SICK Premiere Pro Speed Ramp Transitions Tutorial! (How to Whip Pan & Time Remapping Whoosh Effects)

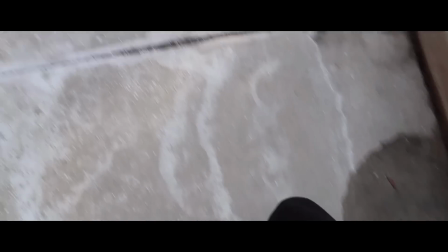Hi everyone, my name is Justin Odisho, and in this video,
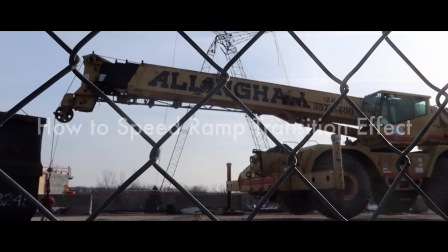I'm going to show you how to create those sick whooshing and panning transition effects in Adobe Premiere Pro with some simple time and speed remapping options.
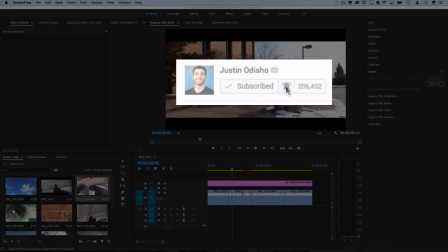So if you're new to the channel, make sure you subscribe so you don't miss any of my new videos, and leave a like below if you guys are ready to learn this effect.
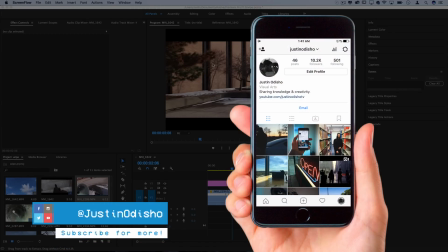Also, make sure you follow me on Instagram at Justin Odisho so you don't miss any of the live streams and behind the scenes action first.
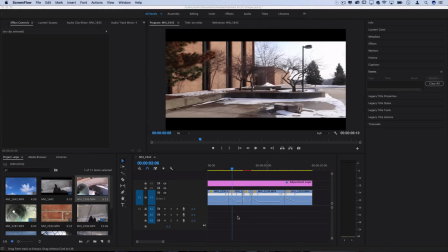So this is the timeline of that sequence that you just saw in the beginning,
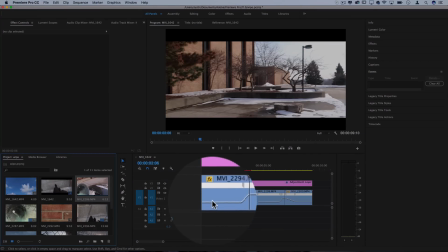and one thing I want to point out to you before we build it again is this line right here represents the time and speed of the clip.
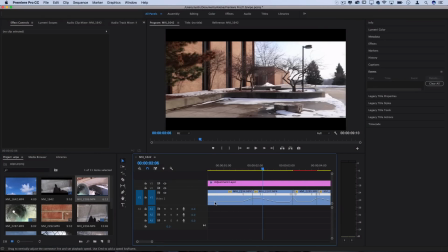So you can see what's happening is it's kind of like a roller coaster.
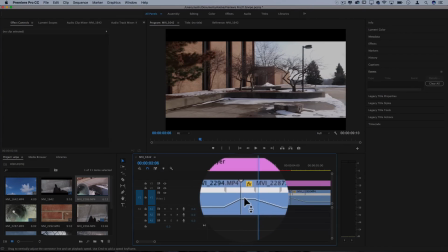As one clip ends, it goes fast, and then the second clip starts off really fast and slows down into the normal clip.
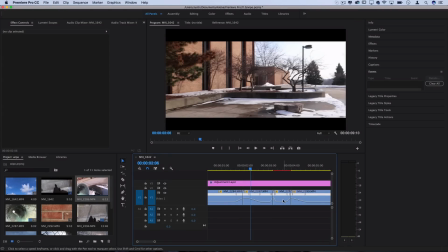So it takes your eyes on this roller coaster transition between these clips.
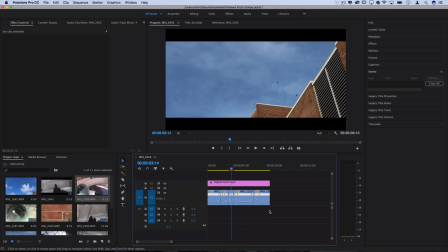And that's what gives this effect that whooshing feel, and it's super simple to do.
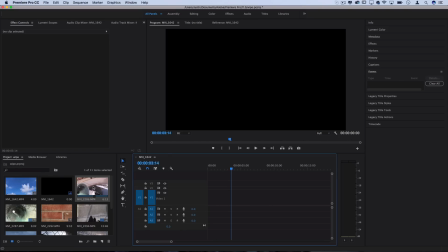So a big point to make is that 80% of this is done by planning your shots in camera.
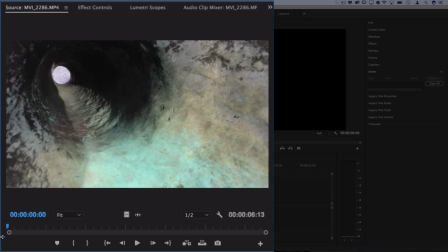So here's a clip, for example, where I started inside this little tuba statue to give an interesting effect,
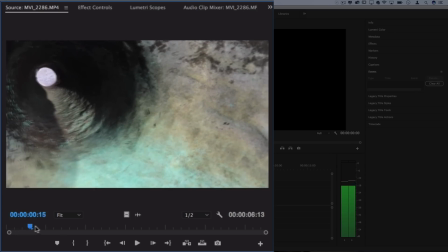and I purposely started recording there and then slowly pulled back out of the shots.
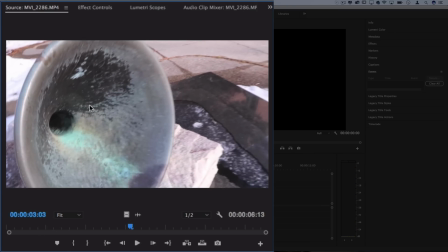So there's the beginning of the shot. I knew I was going to have some cool extra footage at the beginning.
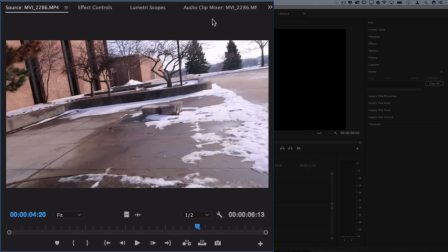Then you have the meat and potatoes of the shot, the stuff that you actually wanted to shoot.
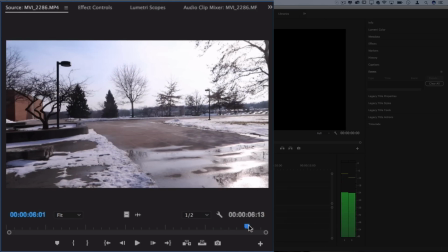And then you have the exit shot, which you can pan away in another direction.
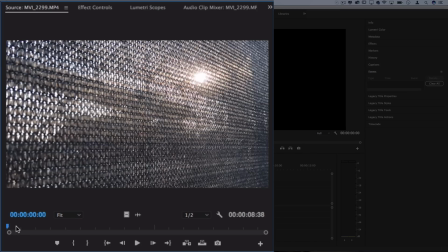So here's another example. I started behind this tarp at this construction site and then slowly revealed the open portion of the fence,
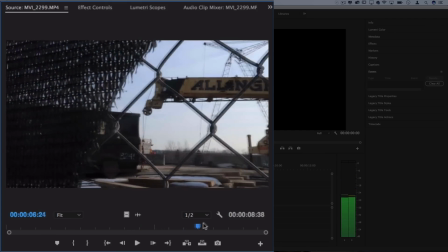got the main portion of the shot, and then I exited back off into the tarp area.
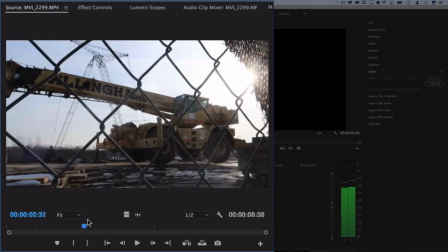So that gives us a beginning to speed out of, a middle to slow down into,
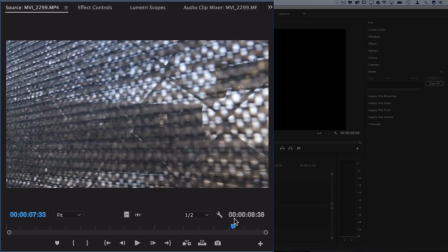and then an end to finish off with and transition into another clip.
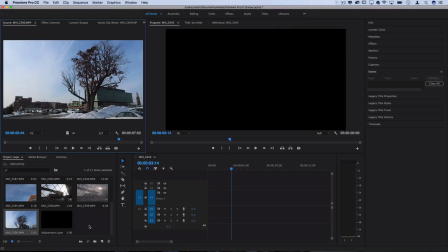Now, another thing to keep in mind if you want to incorporate slow motion into this is shoot your clips at a higher frame rate in camera.
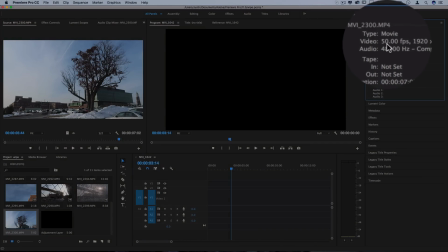So if I click info here, you can see that this was shot at 50 frames per second, which isn't that high,
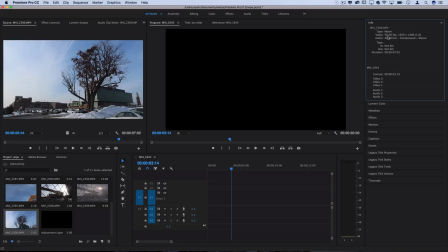but it still lets me slow the clip down about half speed to the 24 frames per second that our timeline is going to be in.
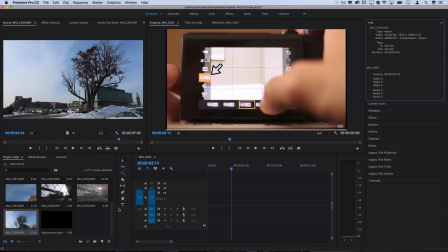If your camera can shoot even higher, that'll let you get even smoother time ramping options.
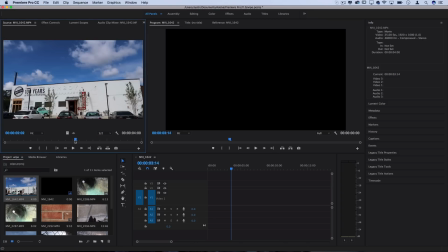But even if you can't shoot in a higher frame rate, like this clip here is just shot at 25 frames per second,
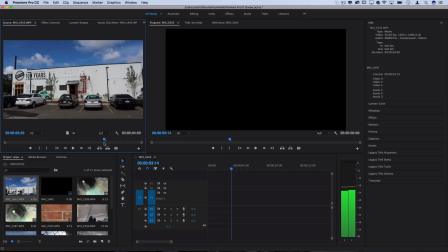you can still fast forward clips without seeing a loss in quality. You just can't slow motion them further than the normal speed. So you just do this effect by going fast to normal rather than fast to slow.
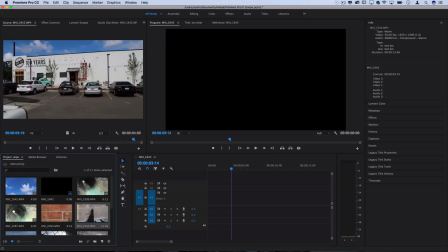So let's start by dragging a clip out on the timeline,
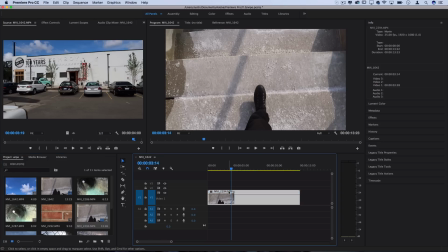and I'll keep the existing sequence settings because the sequence is at 24 frames per second, not 50 like this clip.
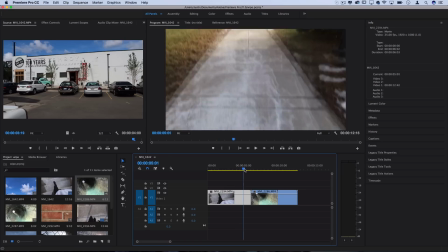So I basically want to transition from this clip into this clip with some speed effects.
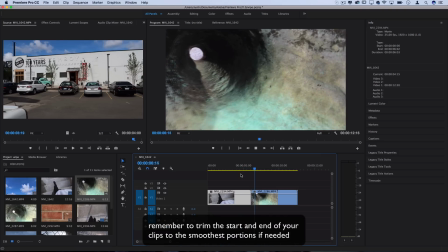You see, when I play this back at normal speed, it just looks kind of dumb because why are we in this tuba?
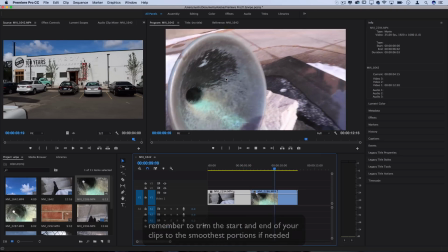What are we looking at?
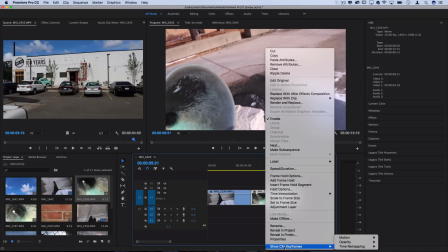So what I can do is right click on the clips, go to show clip keyframes, and turn on the time remapping and speed keyframes.
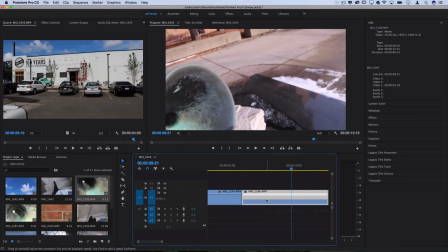I've already made full separate tutorials on this if you want further reference. Now we get this line that we can start adding keyframes onto.
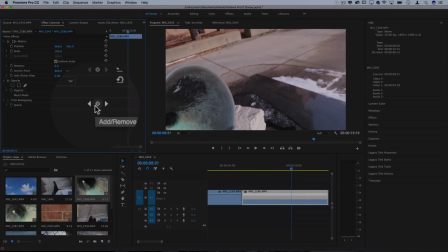So let's go to the effects control panel, and you can either use this diamond button to add a keyframe, or you can hold command on your keyboard and add a keyframe.
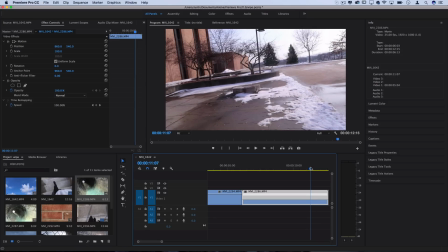So I'm going to go all the way to the point where I don't want to be fast forwarded anymore, right here, and I'll hold command and I'll press and add a keyframe there. This lets us split the line up into two different speeds.
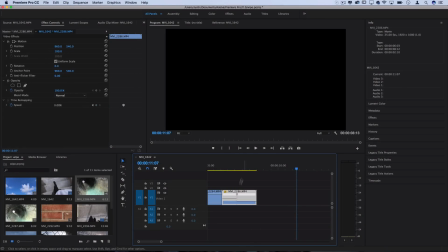So on this left portion, I'm going to speed it all the way up to about 1000% speed it'll let me go up to.
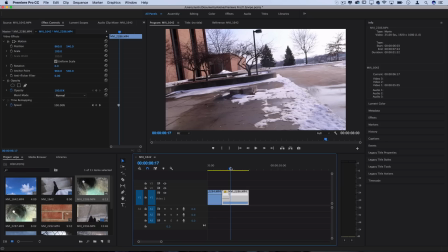Now I have the fast portion of the clip, and then it slows back into normal speed at the end.
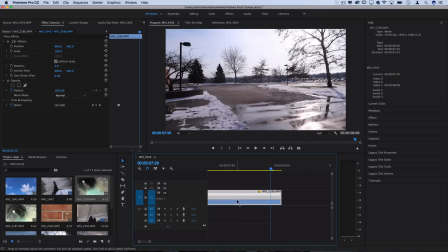But since I shot an even higher frame rate, I can turn this down and still get smooth slow motion as well.
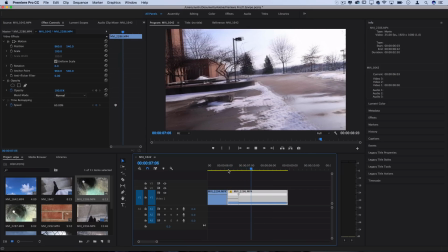So now when I play this clip back, you'll see it speeds right out of that hole and into the main shot, and your eyes can't really tell what was going on.
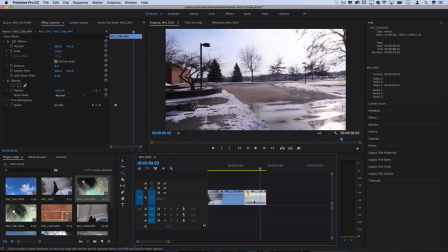It's like they're being taken on a roller coaster ride. But we still need to make the first clip blend in with the second clip.
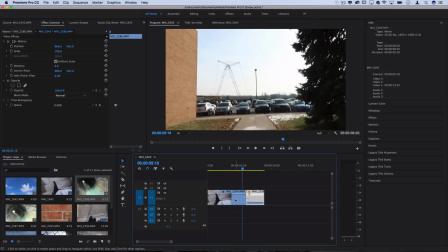So I'll do the same thing for this.
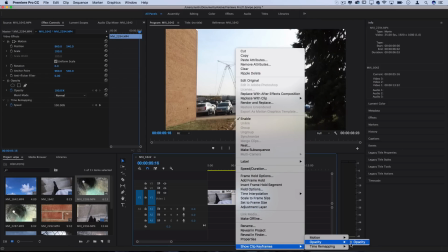I'll right click, show clip keyframes, add the speed line there,
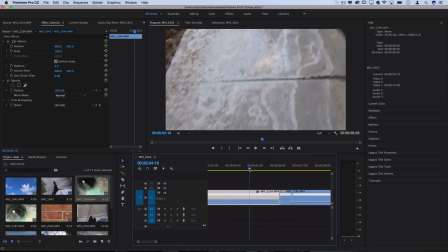and I'll add a line right at the end here when I look up from my feet to the sky. So I'll press command, I'll add that line, and then I'll squeeze this all the way up about 1000%.
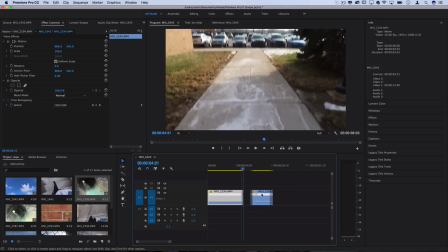Now the clip does adjust itself in real time, so be careful not to cut away portions of the clip or mess up your sequencing. You want to do these speed effects as you build, so you don't have to do too much rearranging.
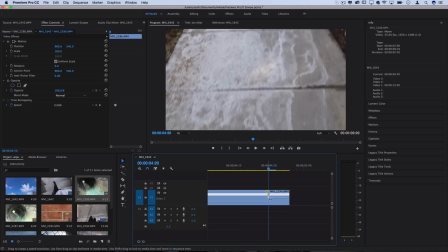And another thing that you can do that's cool with the speed and time remapping keyframes, if you just highlight this little arrowhead for the keyframe,
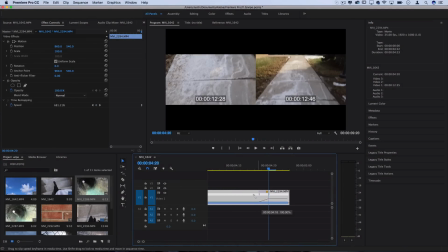you can stretch it out and ramp the speed so it gradually increases from normal to fast and it's not so abrupt.
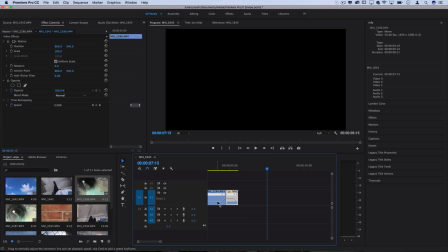And now I'll just attach these two ends together, and you can visually see the line meets in a smooth roller coaster ramp type of way.
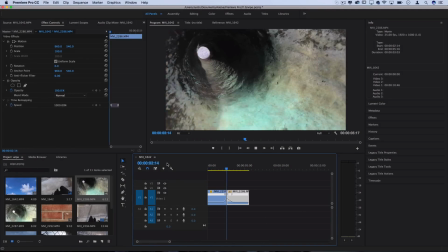So when I play that back, you'll see I'm walking, it's slow motion, it quickly whips up and out of that hole into the new clip,
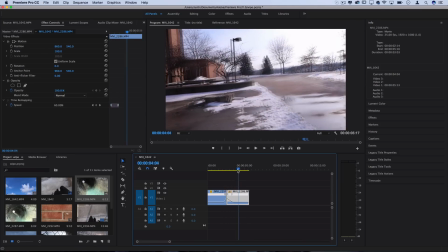and I can't even really tell what went on in that little section. It's just all of a sudden transported into a new spot.
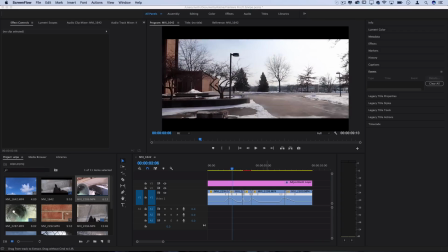So that's the same exact technique I used for every single clip in the intro sequence that you saw.
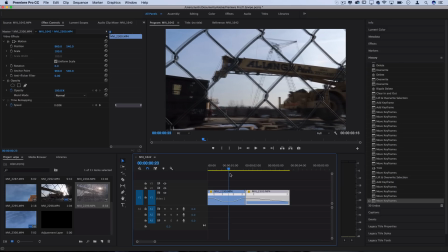And it's the same exact method that you see in a lot of videos. You might think that this looks different or that looks different. It's just because you have to consider the actual video clip and the uniqueness of the clips that are done in camera.
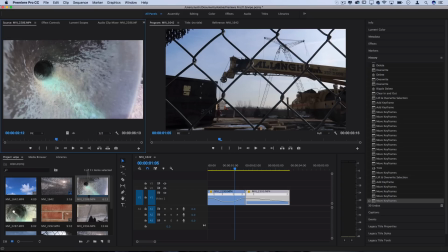For example, I started it in a hole in that one clip, which gives it that cool zoom out feel.
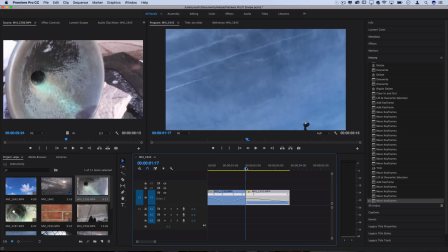And for this clip, for example, there's this black tarp. And you also have to consider the movement of the camera.
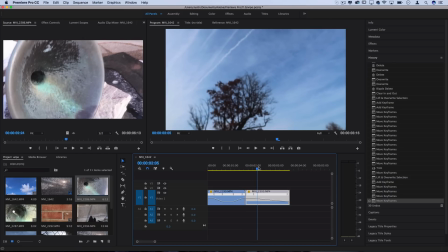In this clip, we're moving left, and it keeps moving left and down onto this scene, which gives it some continuity. So you got to fit these things together like a puzzle piece. Consider these while you're shooting in camera.
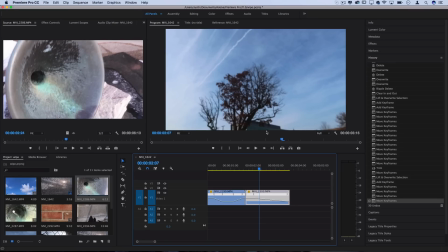But I found that it works pretty well in a lot of situations. Like the beginning example clip, I didn't really plan out those shots all that well.
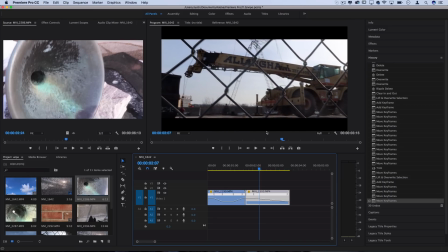I just kind of took a bunch of old B-roll that I had, and I made them fit together, and they all kind of fit together in an interesting way.
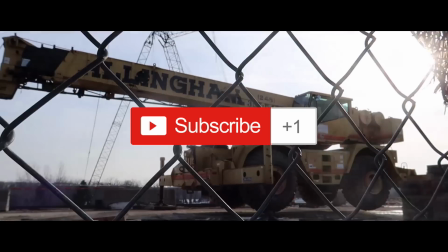So if you guys enjoyed this video, make sure you leave a like on it below, subscribe to my channel if you're not already, and go follow me on Instagram at JustinODShow so I can reach out with you guys,
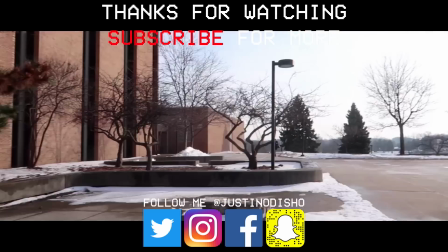connect with you more on there. Leave a comment below, let me know what you thought, and once again, thank you so much for watching, and I'll see you next time.